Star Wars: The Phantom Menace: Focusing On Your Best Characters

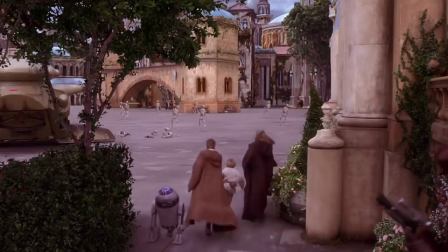242s
Even a city under occupation could still have people working during the day, and the queen, her guard, and the Jedi could have blended in and snuck into the palace just the same.
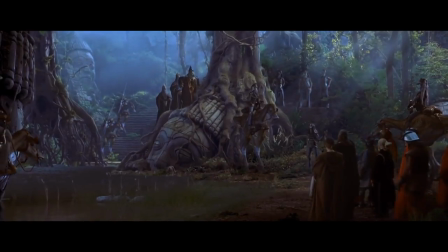252s
In any case, imagine that, instead of the alliance between the Naboo and the Gungans,
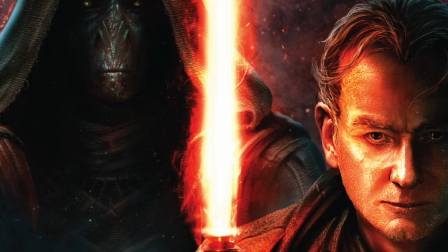257s
those scenes are replaced with a series of scenes that culminates with Palpatine killing his master, Darth Plagueis.
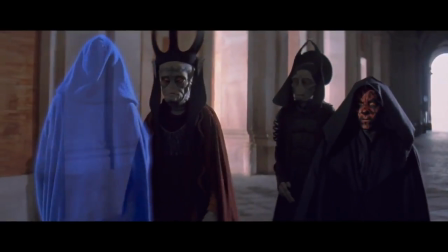263s
Either in place of or after this scene, where Sidious tells the Trade Federation to wipe them out, cut back to Sidious in the Senate, positioning himself to win the chancellorship.
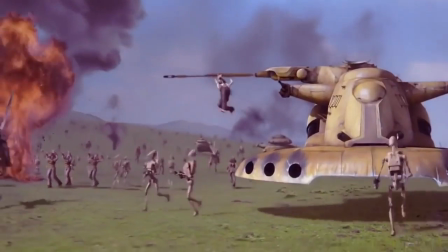272s
Each of the next six scenes where the Gungans battle the droid army would be replaced with Sidious and Plagueis.
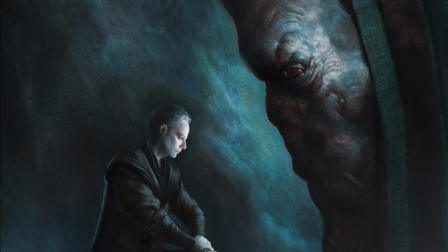278s
Sidious would inform Plagueis of what transpired on Naboo, and that he had been elected as Chancellor.
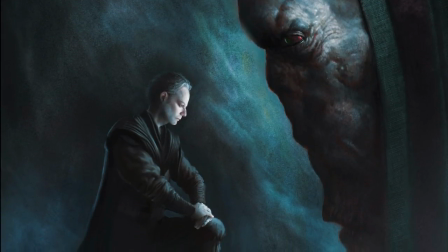284s
Sidious would carefully manipulate his master until he could put him in a weakened state.
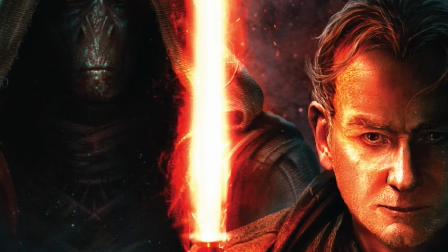288s
After taunting him, Palpatine would kill him, cementing his place as the Dark Lord of the Sith.
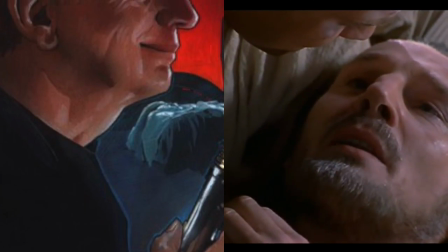294s
Have that death scene between Master and Apprentice play either right before or right after the death scene of Qui-Gon,
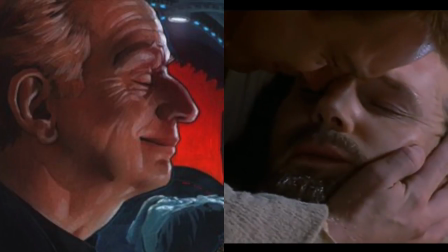300s
contrasting the difference in master-pupil relationships between the Sith and the Jedi. Now imagine how these series of events changes this end scene.
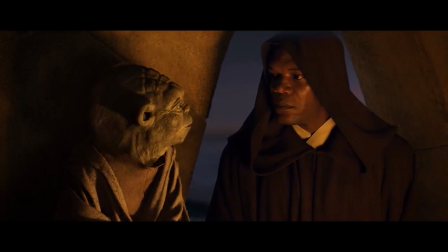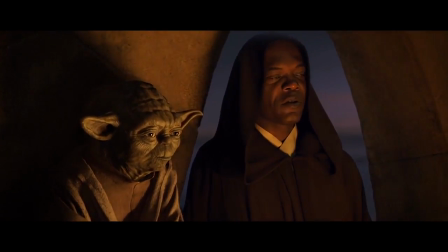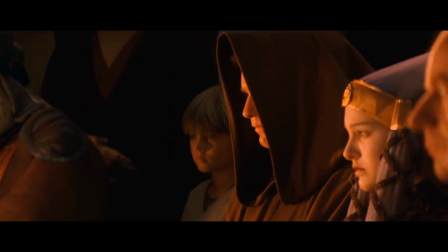321s
As the screen pans to Palpatine, the audience would get chills with him hiding in plain in sight.
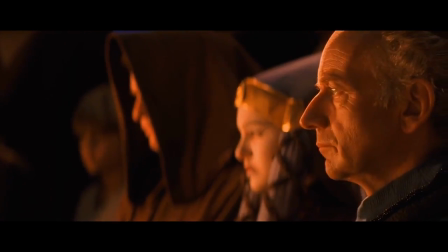327s
Which, after all we'd seen him do, would reinforce just how badass he really was.
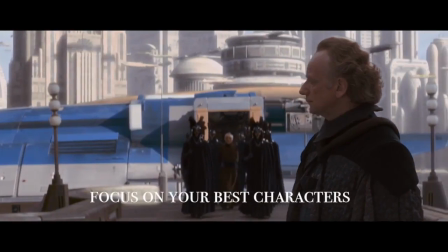333s
The takeaway should be obvious. Focus on your best characters, the ones that interest your audience.
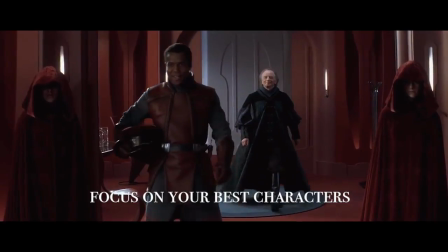339s
Oftentimes, what makes a good movie is less what happens and more how it happens, how we see it unfold.
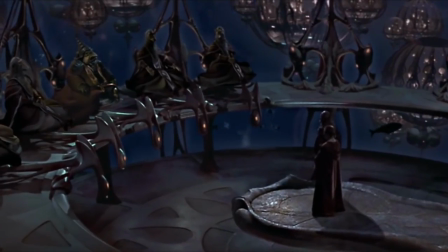345s
By incorporating Palpatine more into the plot, less time would be devoted to unneeded characters and other unneeded plot points.
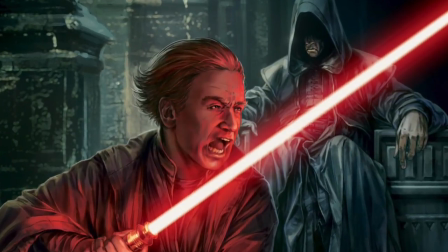351s
We would have seen Palpatine's journey from an apprentice to the unquestioned master of the Sith arts, all while he slowly inched his way higher up the political ladder.
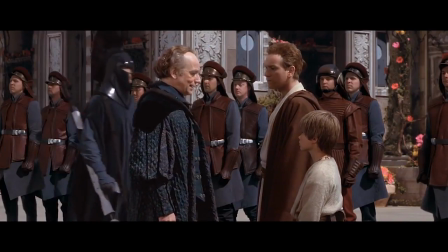360s
A darker cloud would have been cast over the capital of the galaxy, which would have engaged audiences more into the new world into which the young Anakin Skywalker ignorantly ventured.
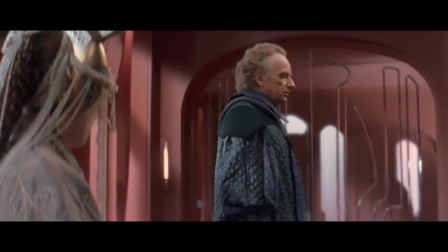370s
We would have been immersed in one of the two main character arcs of the prequels, the one that needed to drive the story until Anakin came of age.
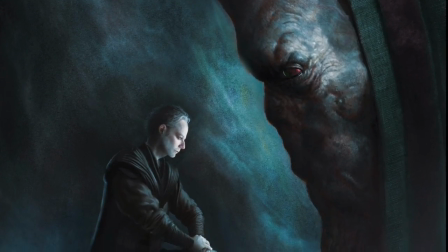378s
To check out more of what Sidious and Plagueis were up to, click the links in the details, which would take you to two great channels for everything Star Wars.
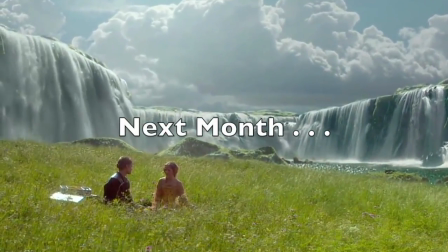385s
Stay tuned for the next episode where I use Attack of the Clones to show the difference between showing and telling, and how poorly crafted dialogue led to missed opportunities.
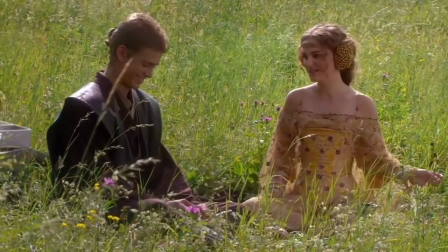394s
Thanks for watching everyone, see you next time.